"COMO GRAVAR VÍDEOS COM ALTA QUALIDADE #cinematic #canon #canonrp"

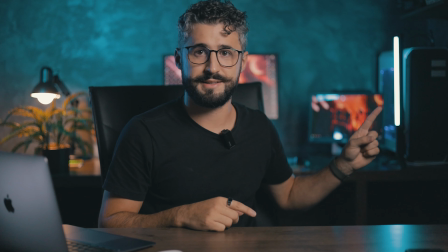740s
Junto com esse abajur aqui. Então essas luzes aqui e mais esse bastão de LED da Ulanzi aqui, que também já tem vídeo aqui no canal, que é um bastão muito bom, inclusive, que é o VL119, bastão RGB com vários efeitos,
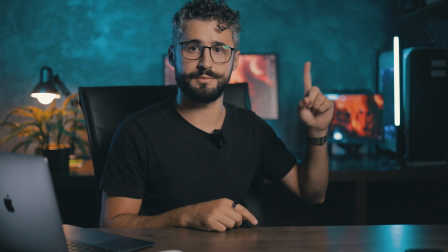753s
eu também uso para iluminar o meu fundo, tá? Aqui também está iluminando o fundo.
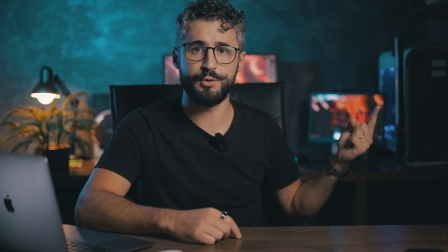757s
Então sem esse LED, acaba que esse canto aqui fica muito mais escuro e eu não tenho tanta luz lá no fundo.
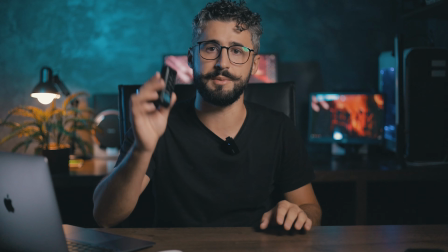765s
Ainda falando sobre luz de fundo, eu tenho aqui também o meu LED da Yongnuo, que está aqui num tripé,
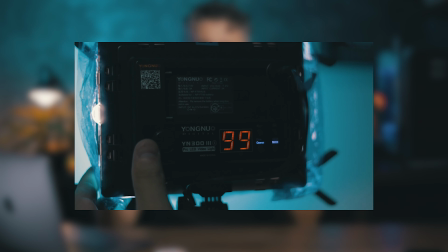772s
e eu coloquei uma gelatina, que é um papel celofane, que eu prendi na frente dele para dar esse tom de azul aqui,
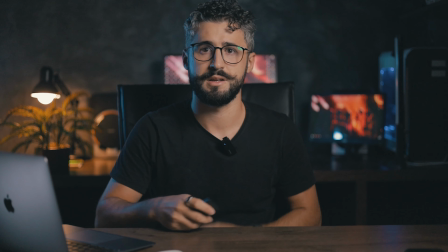779s
ó. Então eu vou desligar e aí fica assim o fundo, sem iluminação.
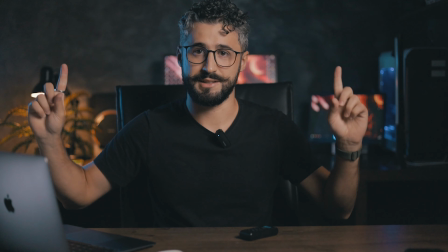785s
Além desses dois LEDs que estão iluminando o fundo, eu tenho aqui, ó,
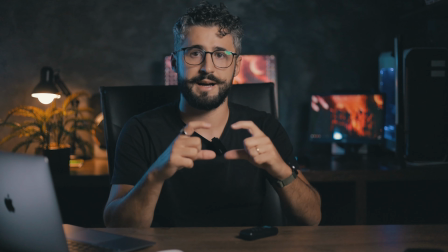789s
vocês vão ver, são duas barras de LED que eu comprei, que vai ligado na tomada,
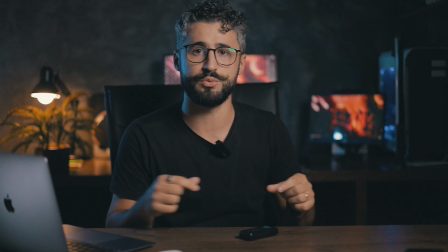795s
e eu coloquei também esse papel celofane azul para dar esse tom aqui no fundo.
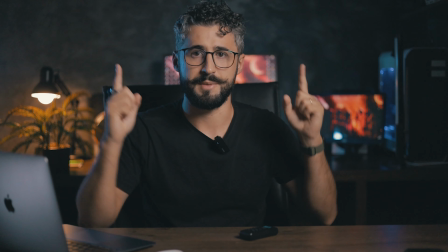800s
Ele não faz tanta diferença aqui no fundo, tá, na parede, mas ele ajuda a iluminar aqui atrás do computador, tá, a dar esse tomzinho de azul.
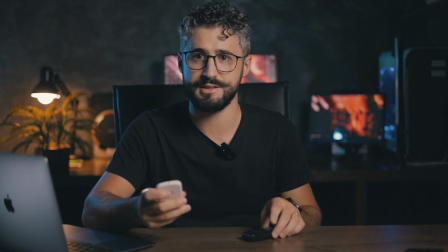808s
Então eu vou desligar aqui agora todas as luzes de cenário.
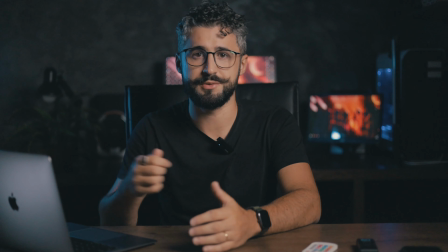812s
Então agora eu desliguei todas as luzes no fundo aqui do cenário, para vocês verem como fica sem, tá?
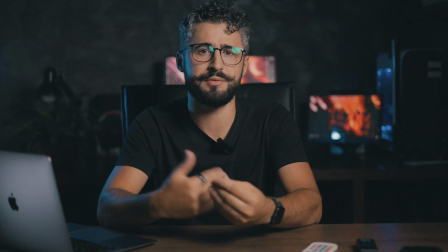817s
Não fica ruim, eu acho que fica bem legal também. As luzes que tem a ver com a identidade, com a minha identidade da minha marca, que eu utilizo esse azul,
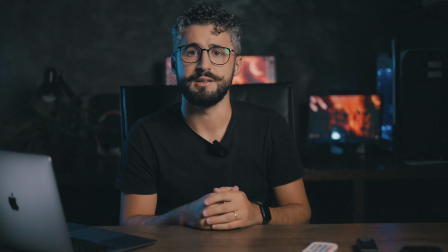826s
eu gosto bastante de colocar e deixa muito mais bonito na minha opinião, tá?
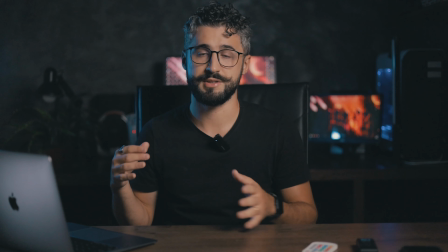830s
Não sei a opinião de vocês, mas eu gosto bastante. Vocês não precisam usar todas essas luzes, tá?
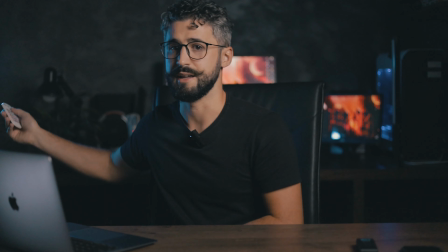836s
Mas é interessante, por exemplo, ter uma luz de cenário como essa, já faz uma diferença.
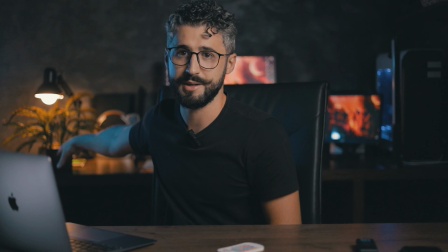842s
Inclusive eu coloquei essa plantinha na frente da luz, que é para dar um destaque ainda maior na plantinha, eu acho interessante, tá?
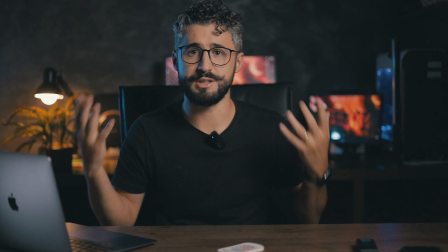849s
Mas vocês não precisam ter todas essas luzes que eu tenho aqui no fundo, tá?
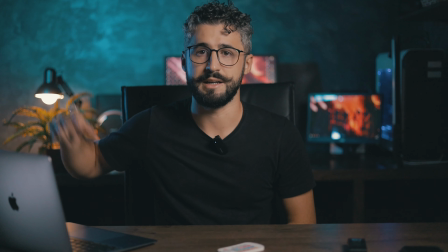854s
Ó, só com o LED da Yongnuo aqui, e agora com o bastão da Ulanzi,
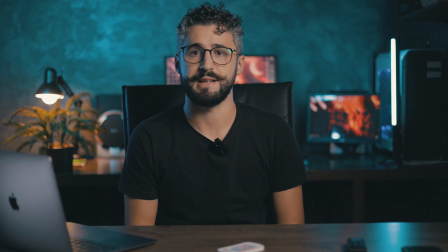860s
também já preenche, complementa ainda mais o cenário lá no fundo. É assim que eu gosto de fazer os meus vídeos, hoje, né? Pode ser que daqui a um tempo eu mude, mas hoje eu gosto de fazer assim, com essa luz lá no fundo, beleza?
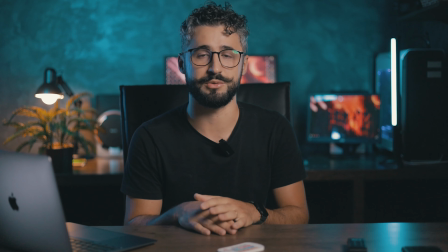874s
E aí, agora a gente chega na última luz, que também é muito importante, que eu não sei se vocês perceberam desde o início, mas é a luz de recorte, tá?
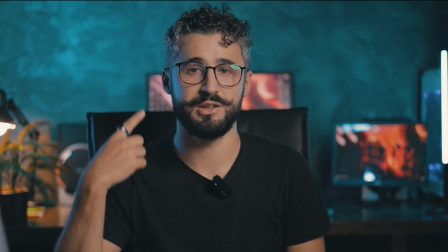882s
Essa luz que tá aqui no meu rosto, ó, azul.
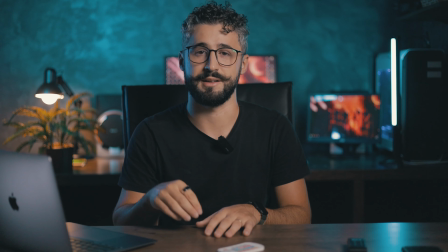886s
Essa luz, ela tem um papel fundamental na hora de a gente gravar o vídeo, que ela separa a gente do fundo, ok?
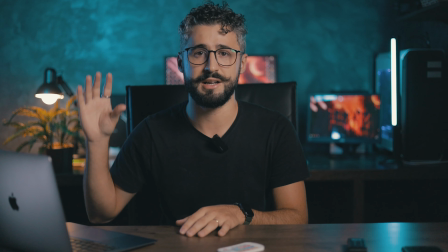894s
Eu vou mais uma vez apagar todas as luzes do fundo e vou deixar ela aqui para vocês terem noção do que eu estou falando.
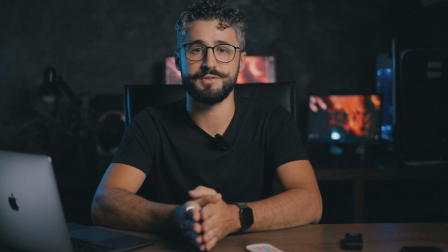902s
Agora, com todas as luzes aqui do fundo apagadas, vai ser mais fácil para vocês entenderem o papel da luz de recorte que está aqui, tá?
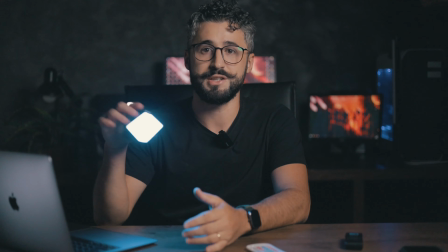909s
Aqui do meu lado. Vou até pegar ela aqui, ó. Mais um LED da Olance, então eu tenho dois, tá?
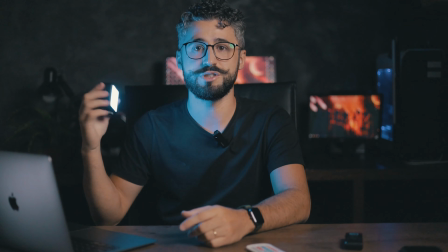913s
Esse que está iluminando o computador, mais esse aqui que eu uso de luz de recorte com o mesmo tom lá do fundo, tá?
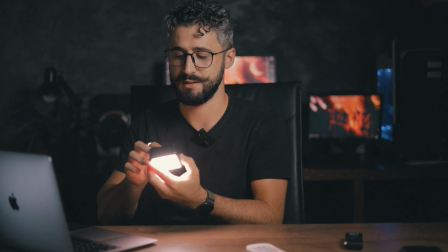919s
Eu poderia mudar esse tom aqui para um assim, também não ficaria ruim.
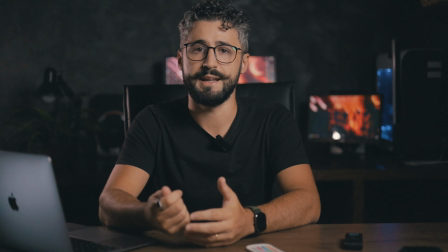925s
E essa luz aqui, inclusive, além de fazer o recorte, que é separar eu do fundo,
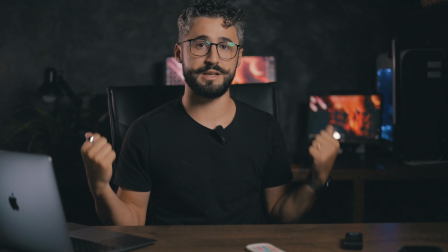931s
por exemplo, estou de preto, minha cadeira é preta, lá no fundo está escuro, se eu não tiver essa luz de recorte,
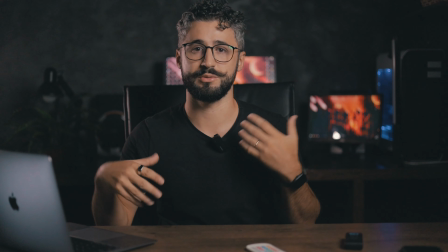936s
eu não vou ter essa separação, vai parecer que eu tô lá no fundo, que é tudo a mesma coisa.
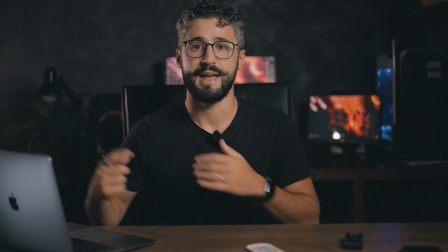941s
Então, além de ela fazer esse recorte, ela ainda preenche um pouco aqui o meu rosto, tá?
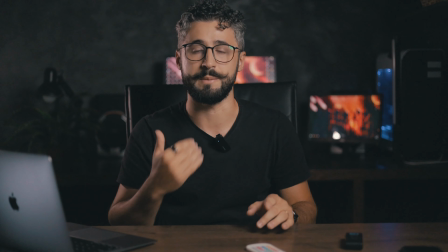946s
Porque essa luz de Rembrandt, como eu já tinha comentado, ela faz bastante sombra. E se tu joga ela mais pro lado ainda, ela faz mais sombra desse lado, ok?
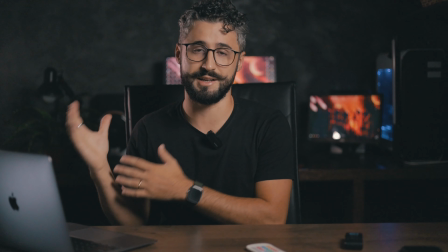954s
E essa luz aqui, além de fazer o recorte, nesse caso que eu tô usando, ela ainda acaba preenchendo um pouco aqui, tá?
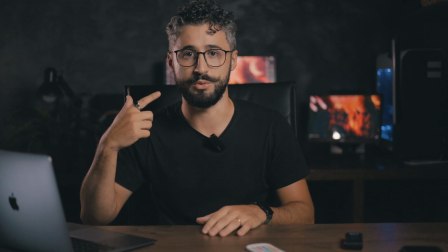961s
Se tu não tiver a luz de recorte para preencher o rosto, tu poderia, por exemplo, usar um rebatedor aqui do lado,
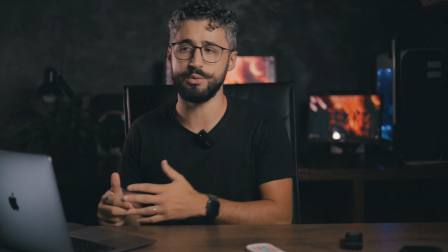966s
um rebatedor branco, ou até um isopor branco, ou uma parede branca, porque essa luz que pega,
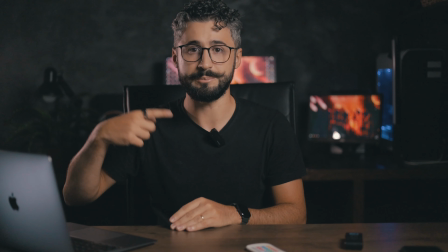971s
bate na parede e ela volta um pouco aqui e diminui as sombras, tá?
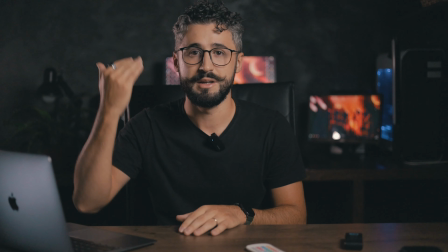975s
Diminui bem o contraste, não deixa tão pesado as sombras aqui do lado direito, ok?
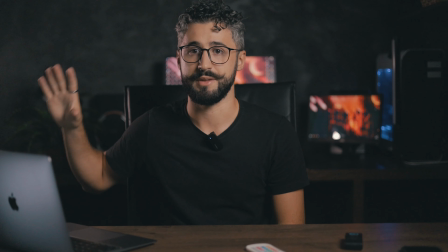980s
Então, falando sobre a luz de recorte agora, ela tá aqui me separando do fundo, eu vou desligar ela pra gente ver.
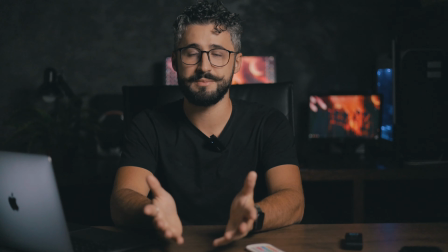985s
Ó, então agora sem a luz de recorte, olha a diferença que dá, tá?